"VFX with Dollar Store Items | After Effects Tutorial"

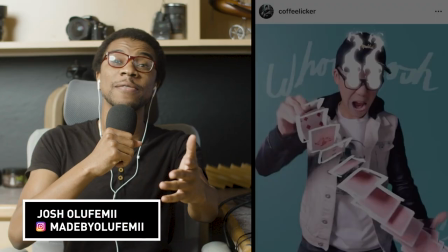(0:00)
And how's it going guys? Joshua Lefemi here and we have the pleasure of having VFX extraordinaire Herman Huang
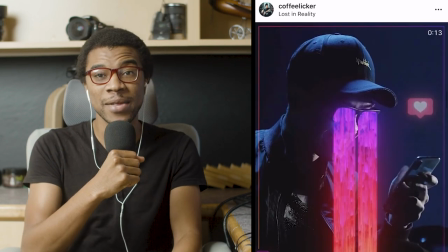(0:06)
aka Coffee Liquor here on the channel today and what he has to show you is going to be amazing. How's it going Josh? We're going to be breaking down how to create captivating content with a dollar store budget. So basically what we're going to be breaking down is this video game post that I made on Instagram and it's not using any 3D elements or anything like that just some simple skills in After Effects and some dollar store items. So let's get into it.
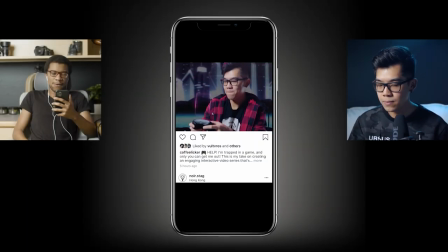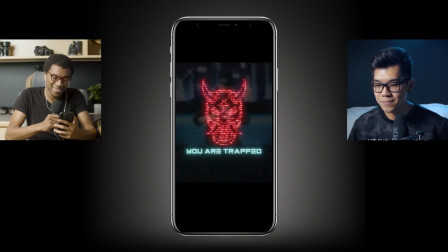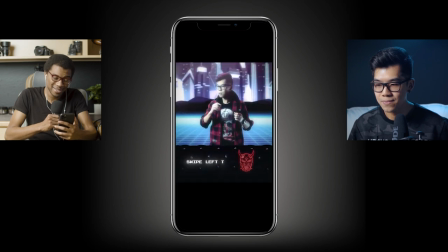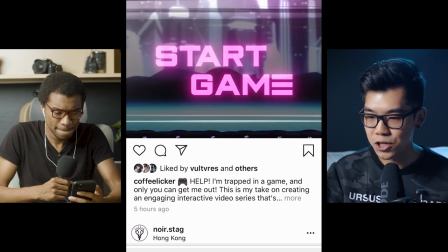(0:51)
Alright guys, so let's break it down. Starting from the beginning, basically, we're using the technique that I shared on your channel, which is the pop out 3D effect on Instagram.
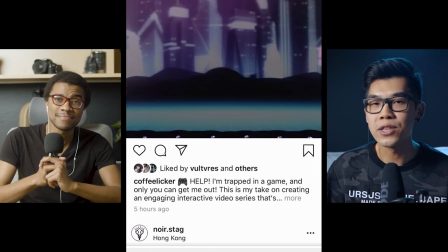(1:00)
So like I said, I didn't use any 3D elements or anything like that. These are all live shot.
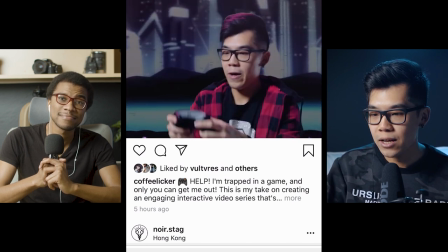(1:05)
And if I go through it real quick, so the first thing that I did is, well, for this one, actually, I didn't even use any of the dollar store items that I bought.
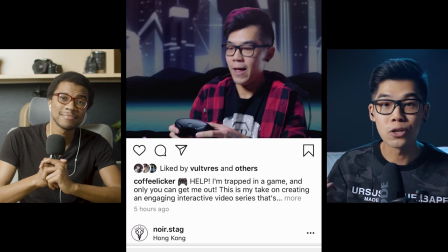(1:13)
I just used some things that were already in my house, things I already had, for example, a green screen, and also the controller that's in my hand. I just bought a steam controller that I never really used, so I thought, why not put it to use now?
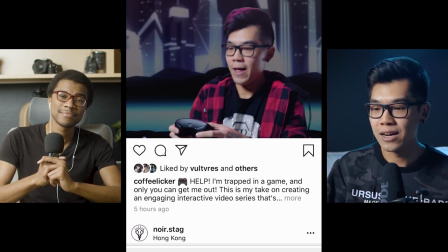(1:24)
And in terms of the lighting setup, to kind of really break things down, I had just a softbox to light as a key light, but I also had a pink light, kind of like the same light that I'm using right now to light this set where it's blue but I changed it to
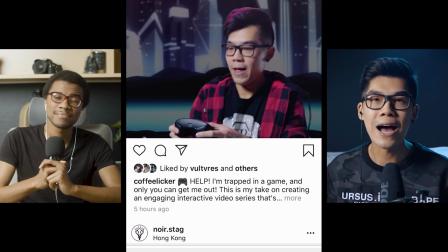(1:39)
pink and they kind of match the scene not only did I make sure that the background graphic that I'm using has a tint of pink to it but I also added like a light leak a lens lens flare type of overlay on top that is also kind of pink to help match the
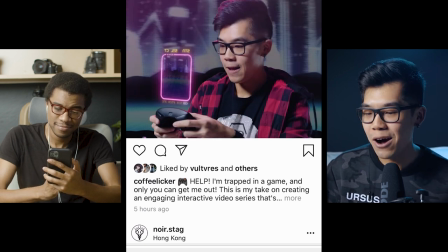(1:55)
scene and create this crazy world so what's happening now is I'm tracking this motion graphic that I made onto the controller and this motion graphic is just a mixture of a lot of things. There's just some flickering text, this using shape layers already in After Effects and then adding a glow to it.
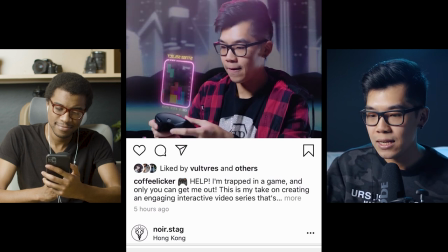(2:12)
There's not much to it. And if we play it through,
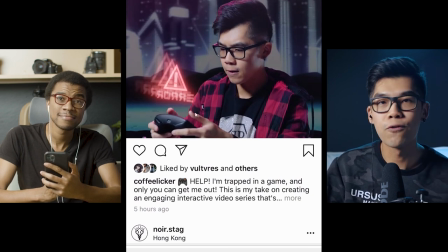(2:16)
so there's this glitching thing that happens and then also furthering the motion graphic with this whole error message. And then what's interesting is that, like I said, I'm using live elements. So this is a real controller.
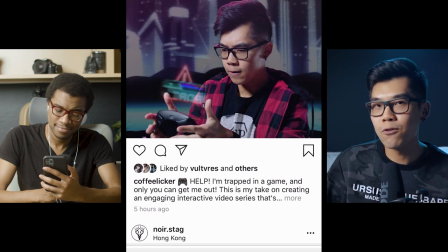(2:27)
And what I'm doing is basically throwing it out from my hand and landing it on a pillow off the screen,
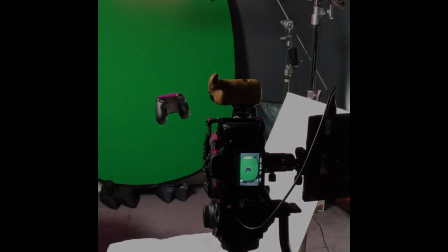(2:32)
but it's going to swap into a footage of a of the controller actually hanging from a fishing wire so
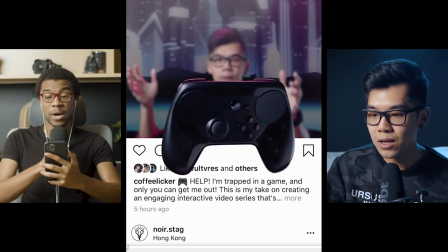(2:41)
as you see it transitions into this where there's a fishing wire that
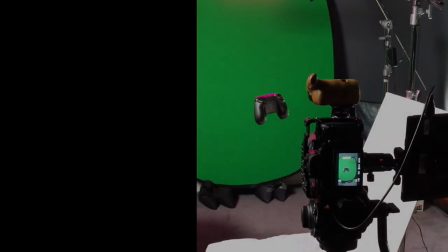(2:46)
I erased of course and it's in front of the green screen that is using the background
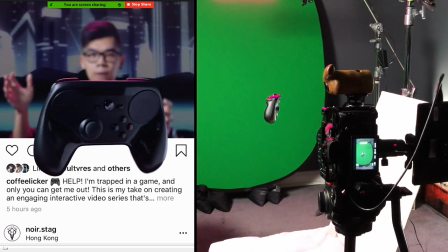(2:51)
here as well and that's basically how this is done so that it protrudes this screenshot of Instagram so it looks like it's giving that
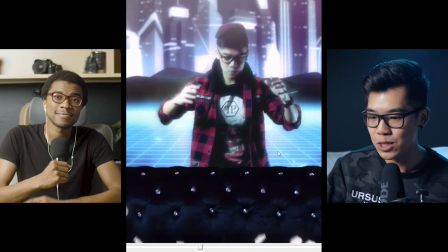(3:02)
3d effect. So let's keep playing this through. Breaks the Instagram interface, has this motion graphic saying that I'm trapped.
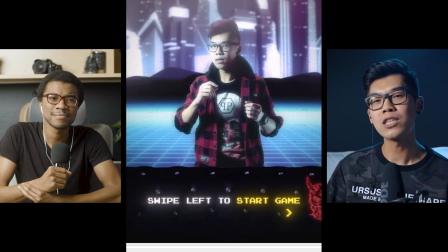(3:13)
And then basically I forgot to mention that in this series there are four posts. So this is a intro video and basically knowing that Instagram has a carousel feature to it and you can put multiple posts in it, I knew that when you swipe it I can kind of continue the animation.
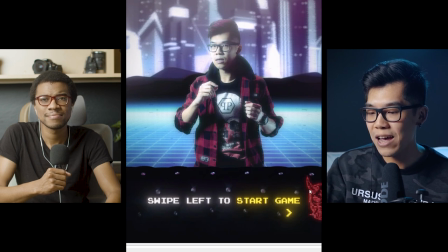(3:29)
And what I mean by that is this graphic on the bottom over here, I have half the face showing, but the other half is already showing in the next video. So when you swipe it, it feels like the motion continues. And you'll kind of know what I mean if you actually go to my Instagram post and see it, but you'll also notice when we play the next video as well.
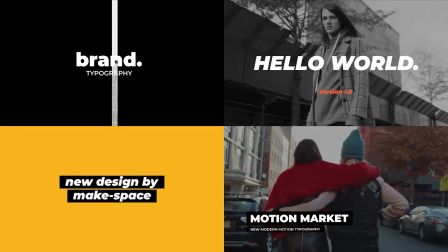(3:47)
But first, of course, we're going to talk about Envato Elements. If you're watching this video, you're probably a video editor and Envato Elements is a video editor's dream.
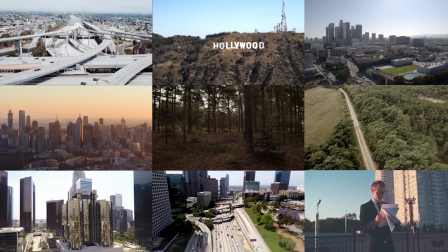(3:54)
It's a subscription service that gives you unlimited downloads of the most incredible stock footage, like cloud and fog overlays, aerial footage, fire, lightning.
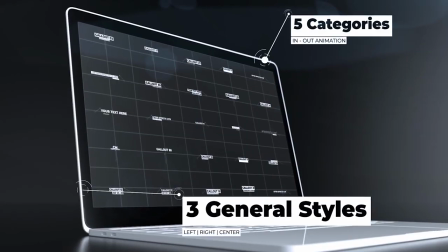(4:02)
They also have incredible VFX packs, Premiere and After Effects templates, sound effects, royalty-free music, and literally anything you could ever want as a video editor. Just by clicking the link below, you will automatically get a free first month. You'll see that coupon for the free first month at the very, very end after you've finished signing up. And that's it. I use Elements literally in some regard every day.
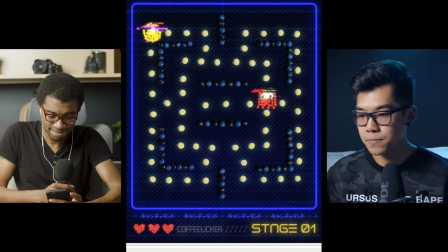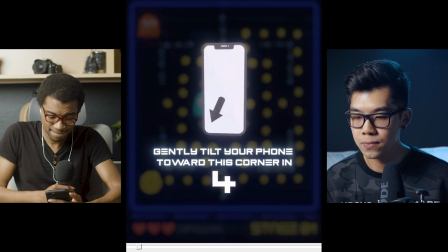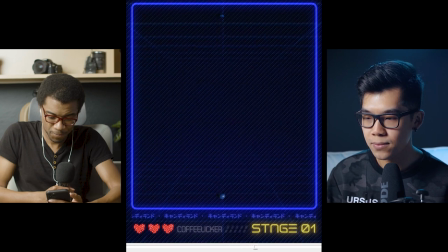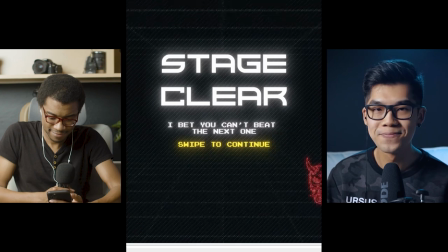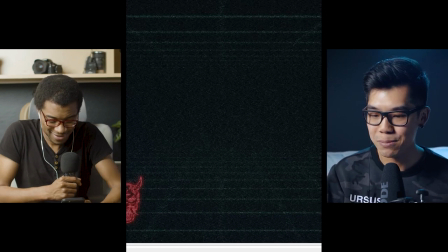(4:46)
yeah that's the next video so let's break it down from the beginning uh this is the part where i mentioned the whole continuing of the animation continues the motion to the right
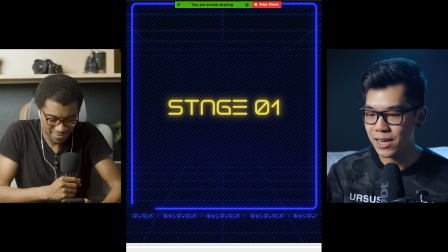(4:54)
we got this graphic of the environment for this next one and this is when i started using those uh dollar store
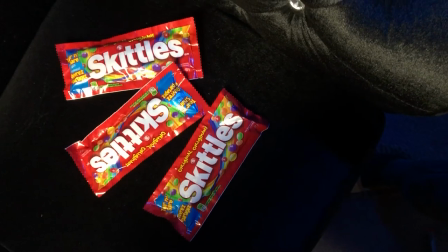(5:02)
elements that i mentioned earlier so everything that you see here is just after effects and uh some
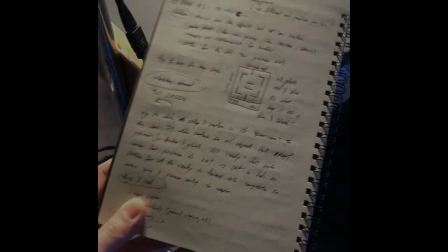(5:10)
skittles that's it so all these those are real skittles yeah these are real skittles man i just bought like three packs of them and hope that that was enough for this
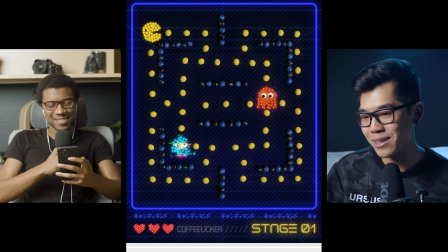(5:18)
and um i know some of you who are watching are probably thinking herman there's no blue skittles there's no black skittles what is this um this is just changing the colors in after effects so just making sure that there's enough contrast uh and separation so that there's a you know definitive color for
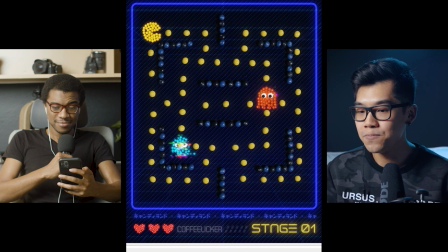(5:36)
the border and it's not the same as you know pac-man here and the ghosts as well and basically this is kind of like stop motion-y so if you watch
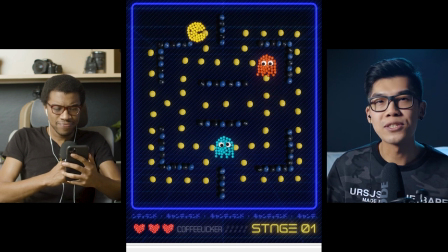(5:44)
the animation of the pac-man for example it's opening and closing its mouth and that's maybe like four images where i rearrange
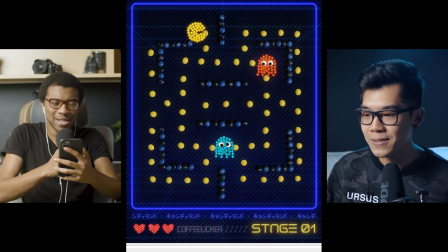(5:53)
the skittles so it would look like he's closing and opening his mouth i'm just realizing that even the pac-man figures are skittles yeah yeah the ghosts are made out of skittles too and then there's some googly eyes yeah googly eyes that you can get from any arts and crafts store yeah so
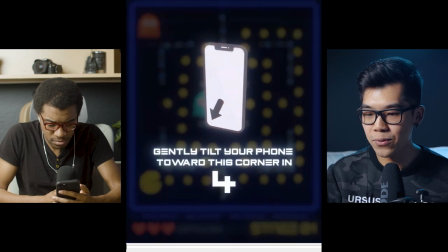(6:08)
when we continue playing this so this is when i this is when i really wanted to kind of test the i guess engagement and make this post interactive and have the person feel like they're in control and make it feel like they're actually playing a video game even though instagram doesn't technically allow
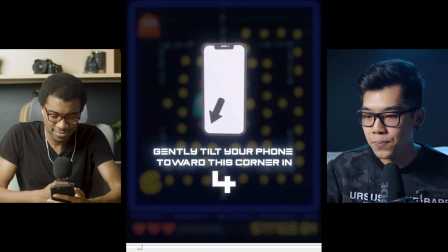(6:25)
this right so when
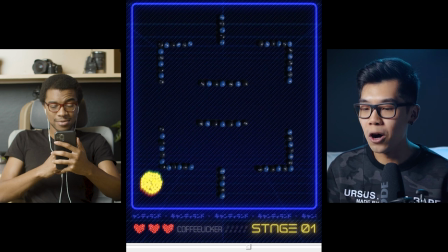(6:33)
that happens when they tilt their phone i was hoping that it would give this illusion that all the candies um would basically fall to the corner some
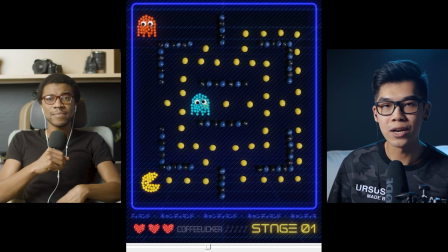(6:40)
of them are done digitally in After Effects so they were done with keyframes and I just masked the Skittle but I didn't want to do that for each and every single one not only would that be kind of tedious but also the feeling of it actually falling and having some gravity to it when you're
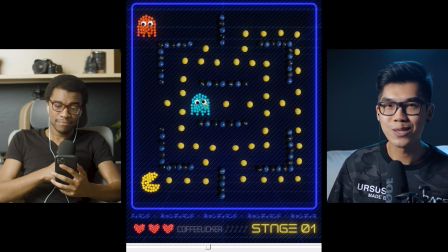(6:56)
tilting your phone wouldn't feel organic as well so that's why I made this weird contraption right now that's probably footage showing it and it's
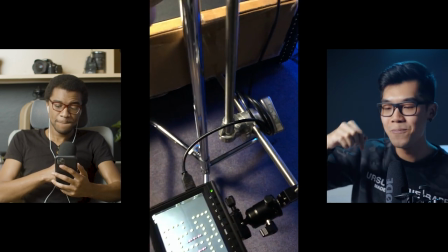(7:05)
basically a c-stand where I hooked the camera from a bird's eye view so you can see all this and then i also rigged it so the platform
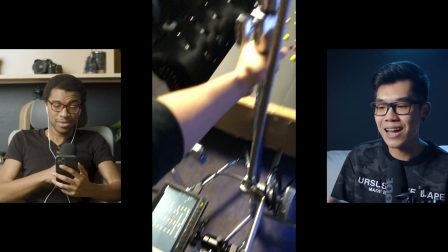(7:13)
that's holding all this candy and everything um attached to the c-stand as well so i basically tilted the entire c-stand including the camera
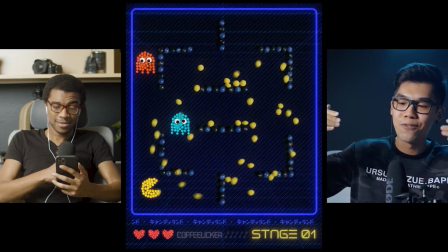(7:20)
and the platform so that it would all lean and fall over to the corner of this uh
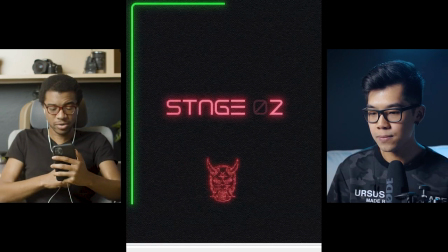(7:25)
screen that's sick program all